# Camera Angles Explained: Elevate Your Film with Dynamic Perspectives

ever watched a film and in the scene they tilt the camera like this and wonder, why do they do that?
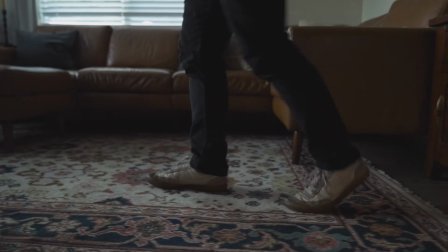(0:04)
This has a lot to do with camera angles. Now at this point we all know what camera angles are, and you probably use them in one way, shape, or form.
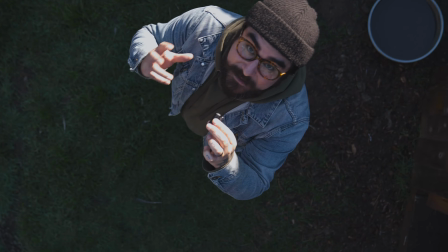(0:11)
But did you know that the camera angles that you use directly affect the way that the audience perceives the story?
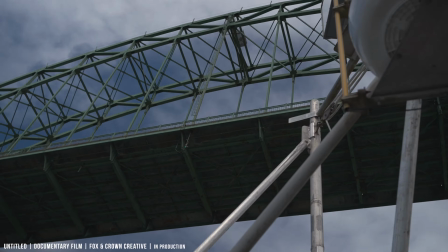(0:17)
The truth is that every camera angle has a special place in the visual language of cinema, and it definitely matters which one you choose, so I thought we could talk about all of that today. Hey, what's happening everyone?
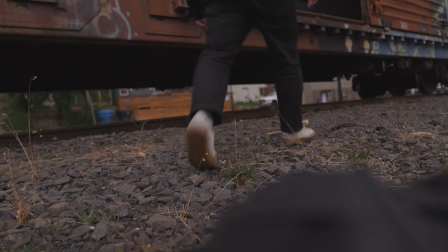(0:27)
My name is Ryan, and today we're talking about camera angles, why they're important, the different angles you can use, and how you could use them to enhance your next film. Let's get into it. Now, we're definitely gonna get into all the different camera angles that you could use to enhance the stories in your films,
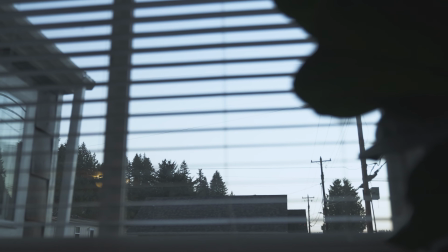(0:48)
but if you're anything like me and you want to know why these camera angles can impact the way the audience perceives the story,
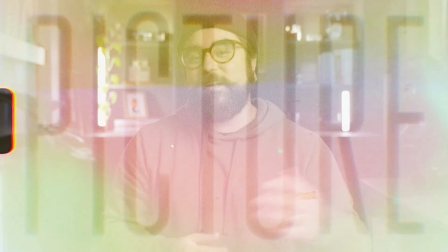(0:54)
then stick around because we're gonna get into that next. Here are 3 of the most common reasons that I'm thinking through when picking a camera angle for any particular scene.
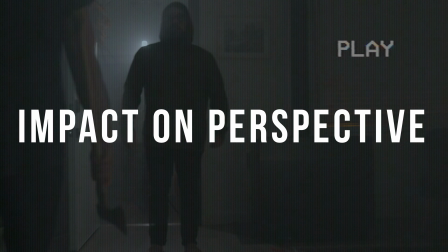(1:03)
Number 1 is the impact that it can have on the viewer's perspective of the story. Camera angles can significantly affect how the audience perceives the scene or the character.
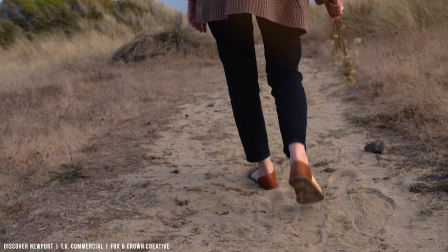(1:11)
By choosing the right camera angle, filmmakers can take the audience down a journey.
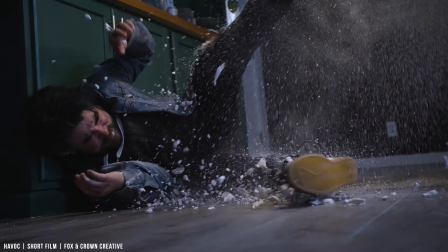(1:15)
You can imply that something is specifically happening, whether it's further enhancing the emotion or tension between characters,
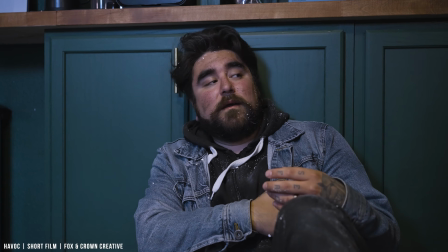(1:22)
or just simply giving us a unique perspective of where this character is within the film. And the second reason is to just have a variety of visuals.
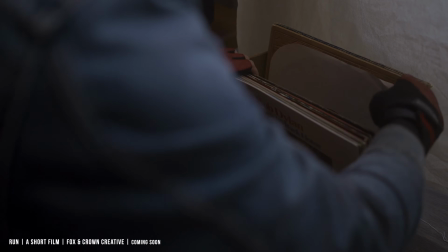(1:30)
This is actually something that we talk about a lot in the YouTube world as well. Using a variety of camera angles adds visual interest to the film or video that you're trying to create.
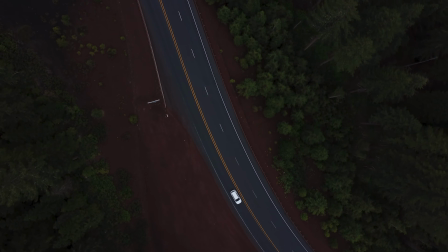(1:38)
This is a great way to keep the viewer's attention and enhance the overall experience. This can also help to keep the story just a little bit more dynamic. And the third reason I'm usually thinking through, and probably one of the most important reasons in my opinion, is for the sake of visual storytelling.
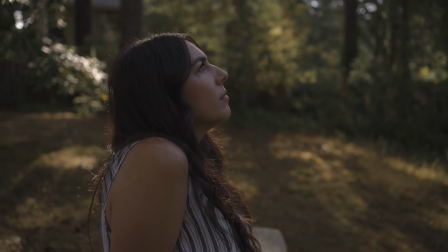(1:52)
Just like composition and framing and color, or even camera movement, camera angles are also a form of nonverbal communication.
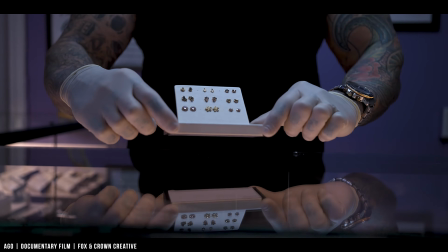(2:00)
They can convey information, relationships, and subtext, and it can do all of that without a single word of dialogue.
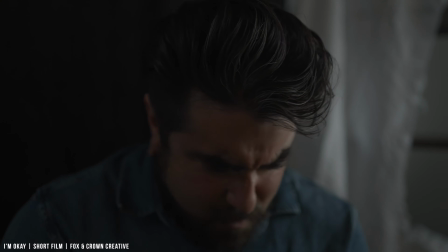(2:06)
For example, a close-up on a character's face can reveal their emotions, completely eliminating the need for them to express what they are feeling in words.
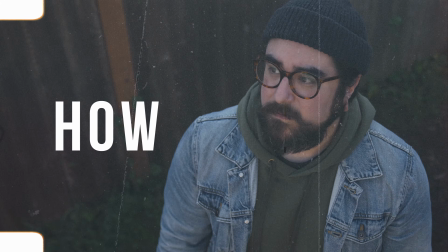(2:14)
But now that we know why camera angles are important, let's talk about the different camera angles that you could use and how they can impact the stories within your films.
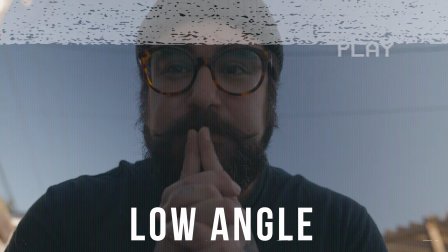(2:21)
Number 1, the low angle. Now, this is actually something that I've also talked about in another one of my videos about composition and framing. I'll leave a link to that video in the description below if you're interested in learning more. But essentially, the low angle is a great way to make our characters feel important, dominant, and powerful.
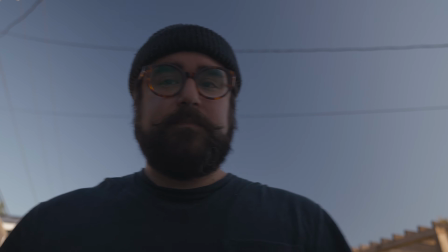(2:37)
It can also introduce a sense of tension depending on the context and your actor's performance within the scene.
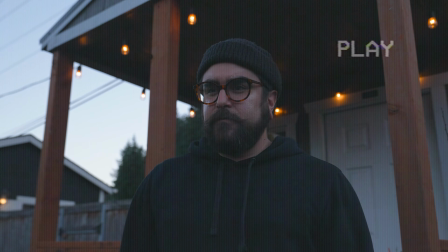(2:41)
And often working in tandem with the low angle is the high angle.
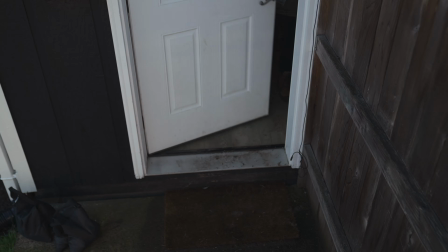(2:45)
This can be used in aerial shots to establish the location of the scene, but most commonly the high angle is used to look down on the character.
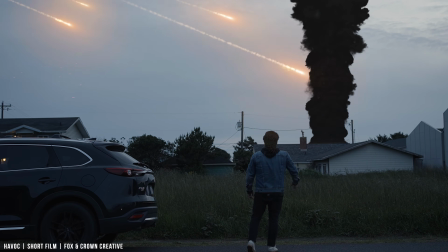(2:53)
This will make our character appear to be vulnerable and weak, and can also convey that our character is feeling absolutely powerless in their current situation.
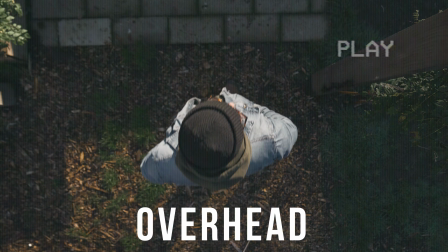(3:00)
And number 3 is the overhead shot, or even commonly called the bird's eye shot.
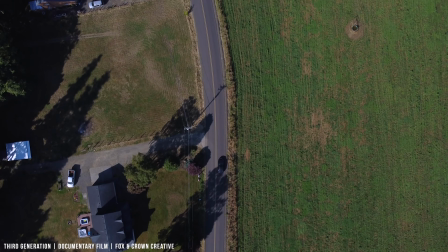(3:05)
This is when the camera is looking down at the subject or point of interest and can provide a unique perspective on the scene.
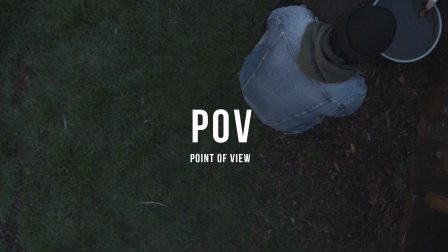(3:12)
Now, I like to use this camera angle as more of a POV. I like it because it's showing the view of the perspective of another character so that we can view the events as they are, which is actually one of the reasons why a lot of YouTubers like to use this for things like unboxing or gear reviews.
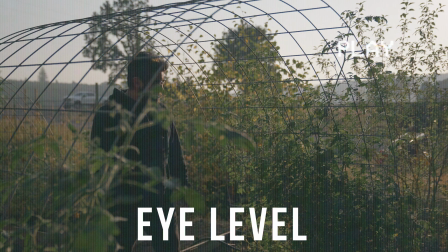(3:27)
Number 5 is the eye level shot.
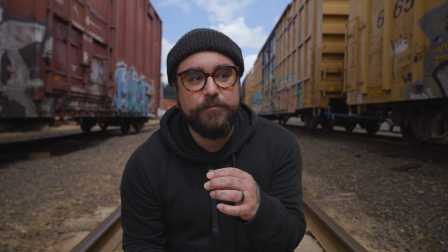(3:29)
Now, this is the most natural and common angle that you could use for your film, because this shot is filmed at the same height as the character's eyes. But even more interesting, if coupled with a 35mm or a 50mm,
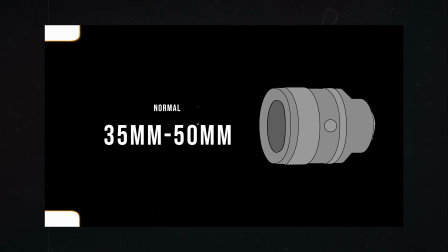(3:42)
like we talked about in our focal length basics video, this combo can provide the audience with a very natural view of the scene, which can totally make it feel like we're in the scene with our characters. Number 6, the over the shoulder shot.
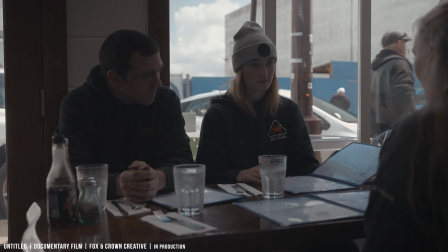(3:55)
Now, this is a technique that is commonly used when 2 characters are speaking to each other. This is when you would place the camera behind one character's shoulder, showing the view of the other character.
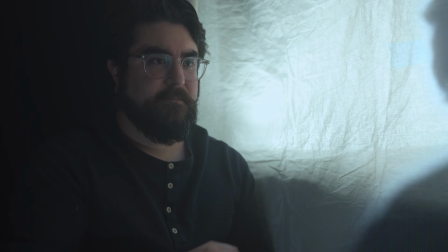(4:03)
It helps to establish spatial relationships and allows the audience to see both characters as they speak to each other. Now, you could totally switch the camera angle to see the different perspectives of each character as each one is speaking to the other.
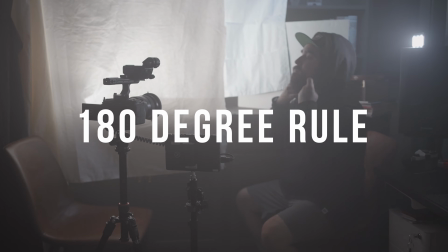(4:15)
However, it's really important to follow what's called the 180-degree rule, or the 180 rule. Now, this is probably a topic for another video,
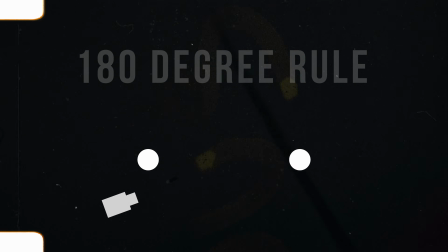(4:23)
but essentially this just ensures that when 2 characters are talking to each other and you want to switch perspectives between each character as they converse, you would need to keep the camera on one side of the characters or on one side of this line when changing the perspectives or camera angle for each character. Following this rule will make it a whole lot easier for your viewers to follow the conversation,
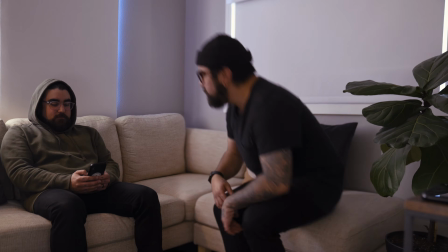(4:44)
and it'll add a whole lot more dynamic to the scene versus just having a static shot with both characters in the scene.
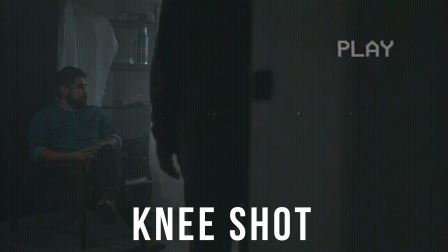(4:50)
And coming in at number 7 is the knee shot. The knee shot.
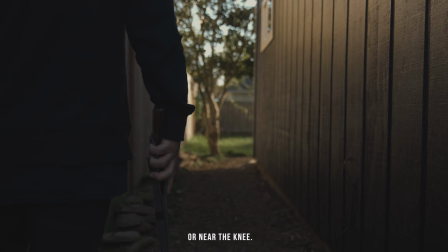(4:56)
Anyway, this shot is framed at the character's knee because it can be a great way to reveal a weapon or an item that this character might be wielding,
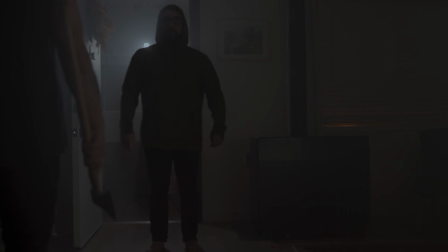(5:04)
while at the same time showing the reaction of our second character. And number 8 is the ground level shot. Now, I absolutely love this one because it's a really creative way to show where your characters are going or where they're coming from.
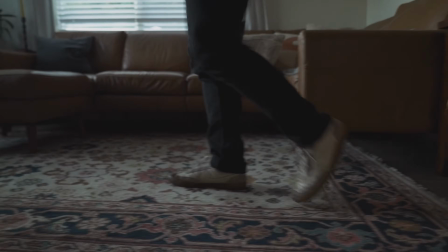(5:16)
Now, this is one that you probably saw me do very early on in the intro of this video.
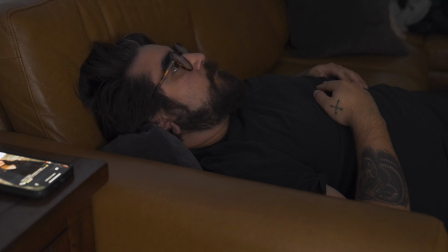(5:21)
As a matter of fact, a lot of the shots that I did for that intro were some of the different camera angles that we had talked about today.
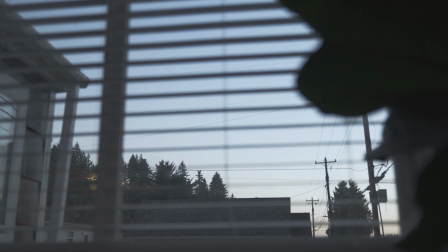(5:27)
So definitely go back and watch that intro if you'd like to see a combination of these working together.
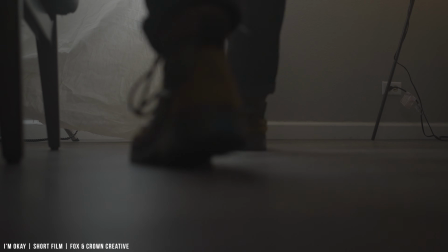(5:32)
The ground level shot is typically shot at ground level, but can also go below it. This technique can have many different effects just depending on the context and the actor's performance.
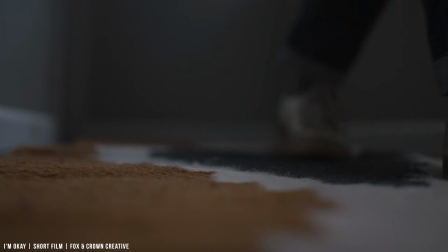(5:42)
This is also a great angle for creating a sense of mystery.
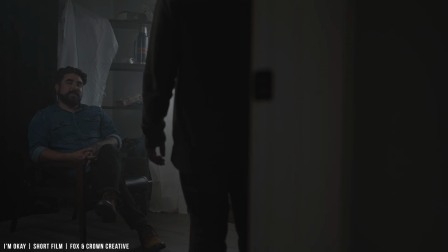(5:45)
If you're using it to introduce a character by showing where they are headed but not showing their face just yet, it can create a sense of mystery. This can have a great effect on the audience if used in this way. Now, there are so many other camera angles that we could talk about, but they just couldn't fit them in this video,
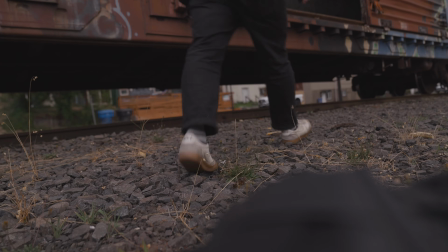(5:59)
as well as different combinations of the different camera angles that you could use in tandem,
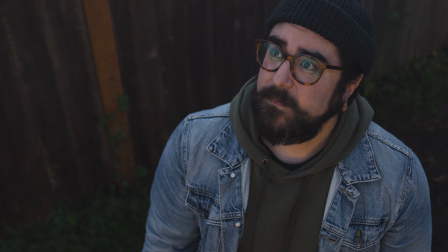(6:05)
kind of like I did in the intro of this video.
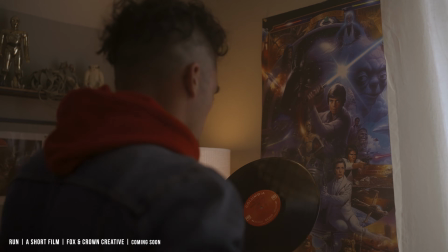(6:07)
Camera angles are a powerful way to enhance the stories visually, but the truth is that there are many other elements within the visual language of cinema. So I've created a whole playlist dedicated to visual storytelling. I'll leave a link in the description below if you'd like to learn more. Now, all of these camera angles can and will enhance the stories within your films if you plan them out and use them to your advantage. But in the end, it really all comes down to you.
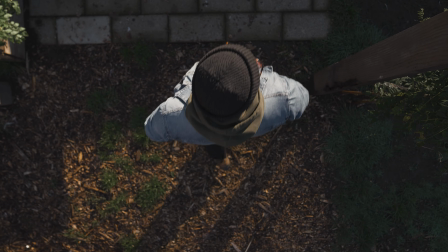(6:30)
Your unique vision for the world you are creating for the story within your film, and each camera angle you choose will affect the way your audience perceives the story.
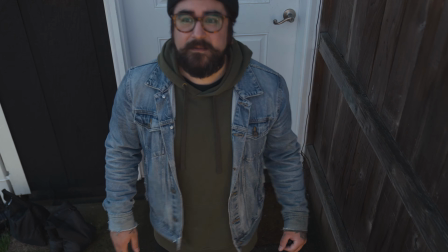(6:38)
So I just want to encourage you to try some of these angles out for yourself, practice them often, and start applying them to your films,
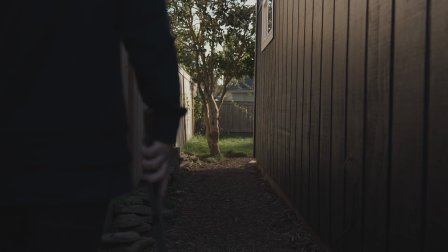(6:44)
because I guarantee that if you can get these down and learn to use them intentionally, this will help your stories stand out from all the rest. Well, that's gonna do it for me, you guys. Thank you so much for joining me in this video. If you like this video or you learned something, please click the like button down below. Consider subscribing if you haven't already, and I'll catch you in the next one. Cheers, friends.